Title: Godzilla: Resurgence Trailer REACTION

It's Gojo4 with you once again. How are you guys doing? Ladies and gentlemen, it is here. The moment we've been waiting for possibly months now. The Godzilla Resurgence trailer has been dropped. It came out this week. I know I'm a little late. I'm a couple days behind. I've been busy with other things. But I wanted to get a reaction out to you guys. So let's just get started. Let's dig right in. This is the Godzilla Resurgence official trailer. Not that little teaser we got back in December. This is the real deal. Let's do this.
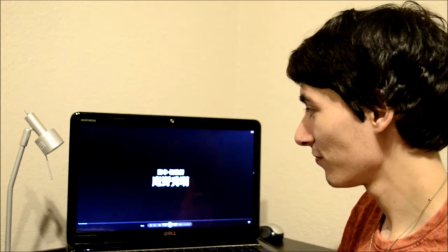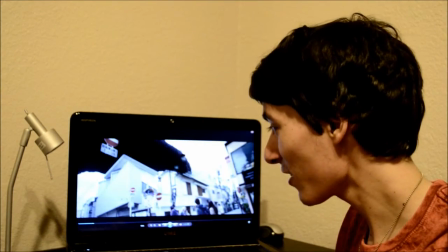0:36 Look at that. Did you see that? I mean, that's the way you start out.
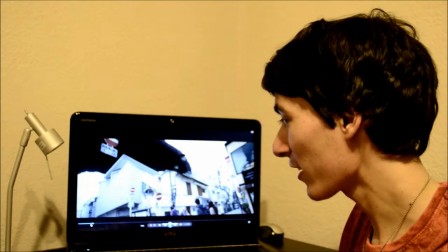0:43 Classic Godzilla roar is back, and he's looking quite.
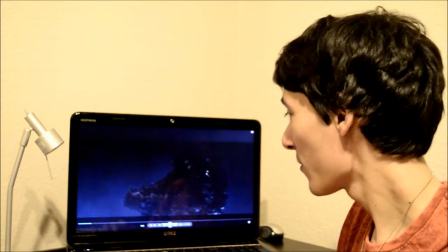0:49 Look at that fierce little. There's been quite a debate on whether that's a puppet or not.
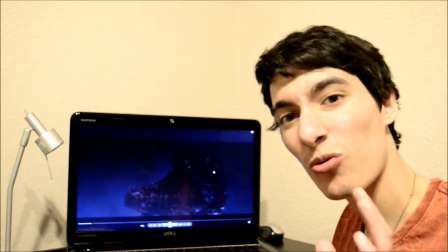0:55 Or if that's CGI. In fact, there's gonna be a whole debate on if this Godzilla in this
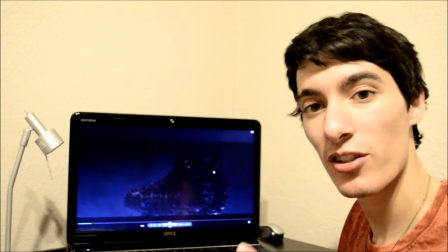1:02 the footage in this trailer is the CGI or the puppet suit.
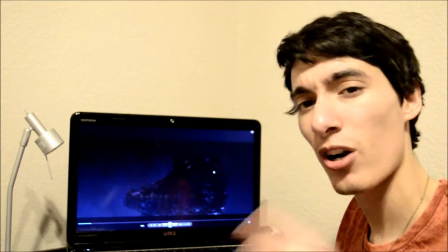1:07 But it looks great either way, and I love the classic roar. I have heard some people suggesting that this is not the final roar in the film.
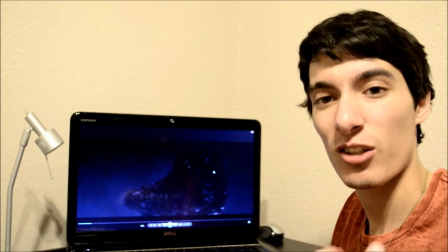1:14 This is just a placeholder. But they wanted to use the classic roar to kind of remind you that this is the original Toho Godzilla.
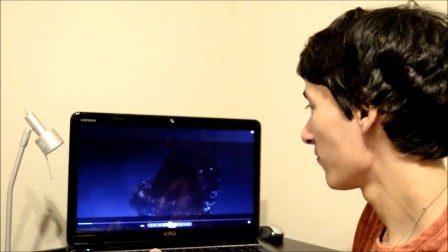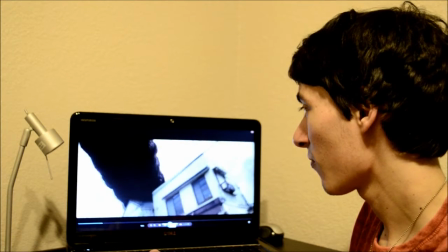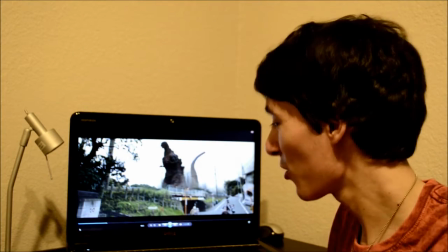1:30 Yeah, that tail is big. Everybody's been talking about that tail. That tail is huge.
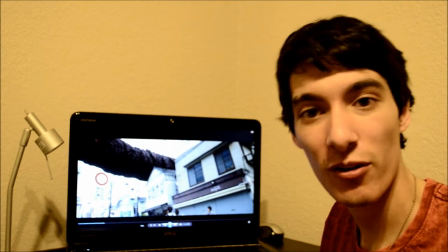1:37 But a really cool shot.
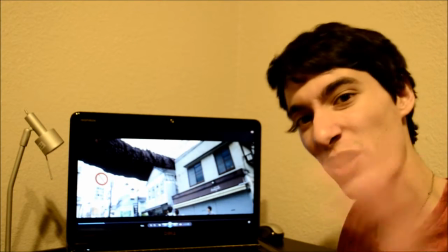1:40 We got kind of some similar shots in 2014 that also showed how big the tail was, but I just love this whole...
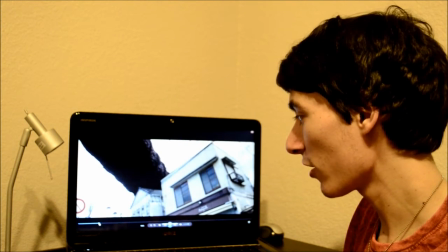1:49 It's just really well done, this whole shot. And look at this.
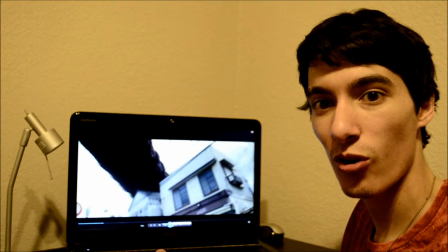1:54 This just goes... I mean, that's so cool, just right over their heads.
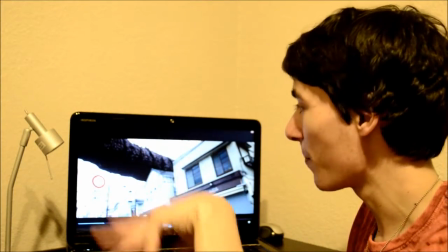1:59 And I mean, it's composited in pretty well.
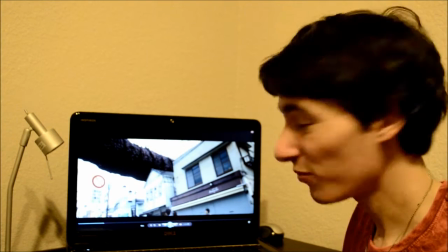2:02 I want to say again, I don't know if that's CGI or the suit, but, you know, I can't really tell.
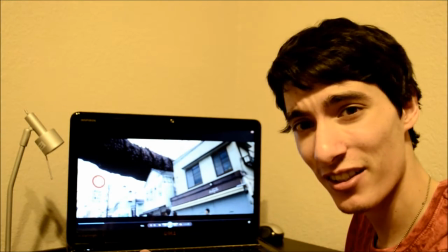2:11 I think it's the suit. I want to say everything in this trailer looks like it's a suit, but if it's CGI, it's done really.
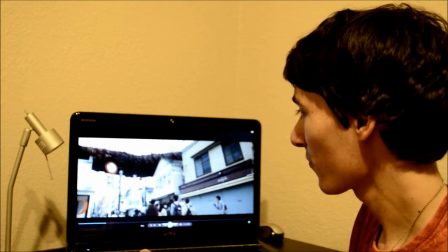2:18 I mean, it looks real though. That's what's nice. And of course, I mean, here he is on his glory.
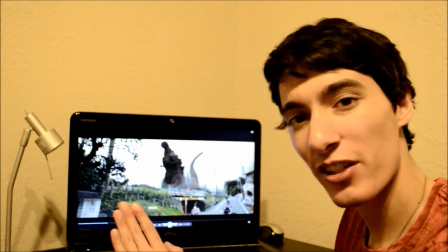2:25 I mean, it's just. This shot is interesting because it's very nonchalant. It's just like, there's Godzilla in the background.
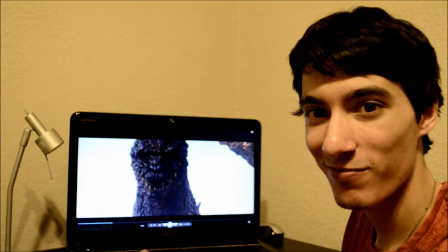2:32 And of course, I mean, look at that mean, that beautiful mug. He's so happy looking in this movie.
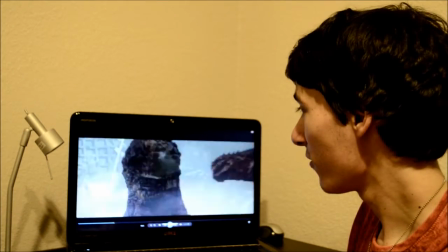2:40 He's so excited. And just him smashing building.
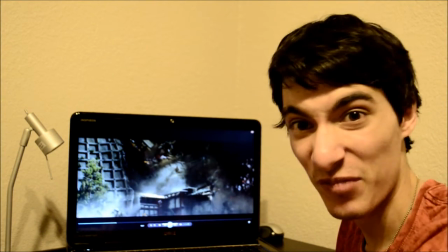2:46 I mean, Godzilla being Goji. Oops, I accidentally stepped on this house.
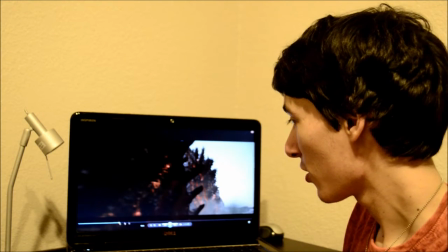2:52 I mean, this is a nice shot because we get nice detail on the spines.
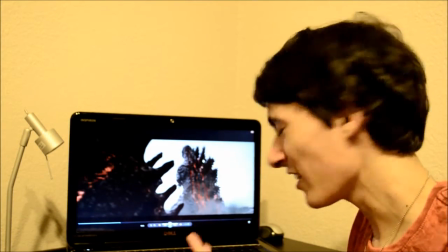3:01 Like, really, I'm loving, you know, the spines. I think spines are kind of what makes Godzilla's personality.
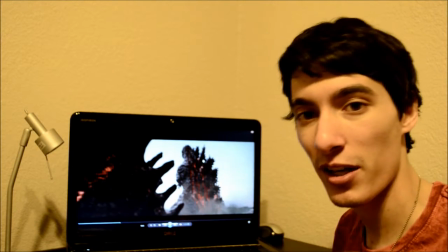3:07 It's what makes him so famous, really. It's like, he's not just a big dinosaur, but, like, the spines on his back give him character.
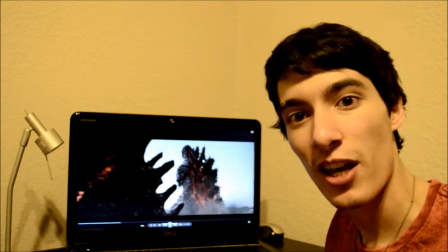3:13 It's kind of like, if you will, Darth Vader's helmet, Batman's mask.
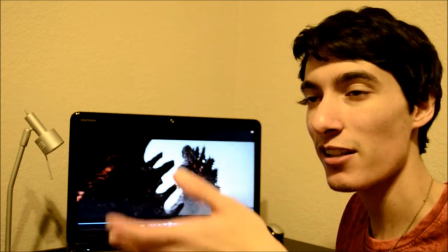3:18 It's like a little extra piece that, like, isn't necessarily the whole character, but without it, it wouldn't be that.
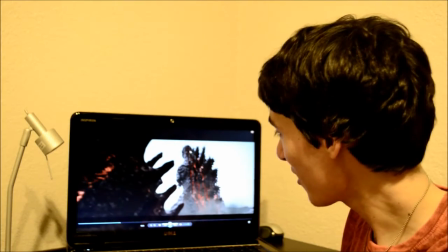3:25 So the spines kind of make Godzilla who he is. And if you look at these details, I love this magma red lava look that's going on.
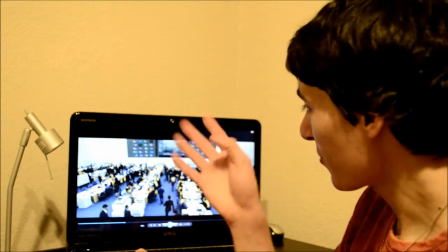3:35 And of course, now we're kind of getting more into the human characters, and this must be like the disaster site, the disaster control center unit.
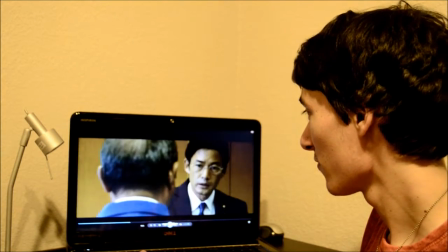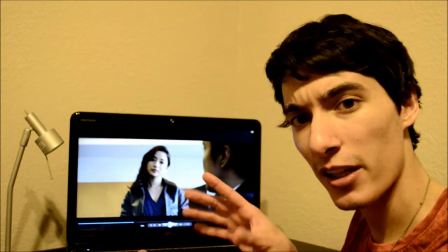3:49 Yeah, this is our, I think this is kind of, she's supposed to be like an American agent, so I've heard.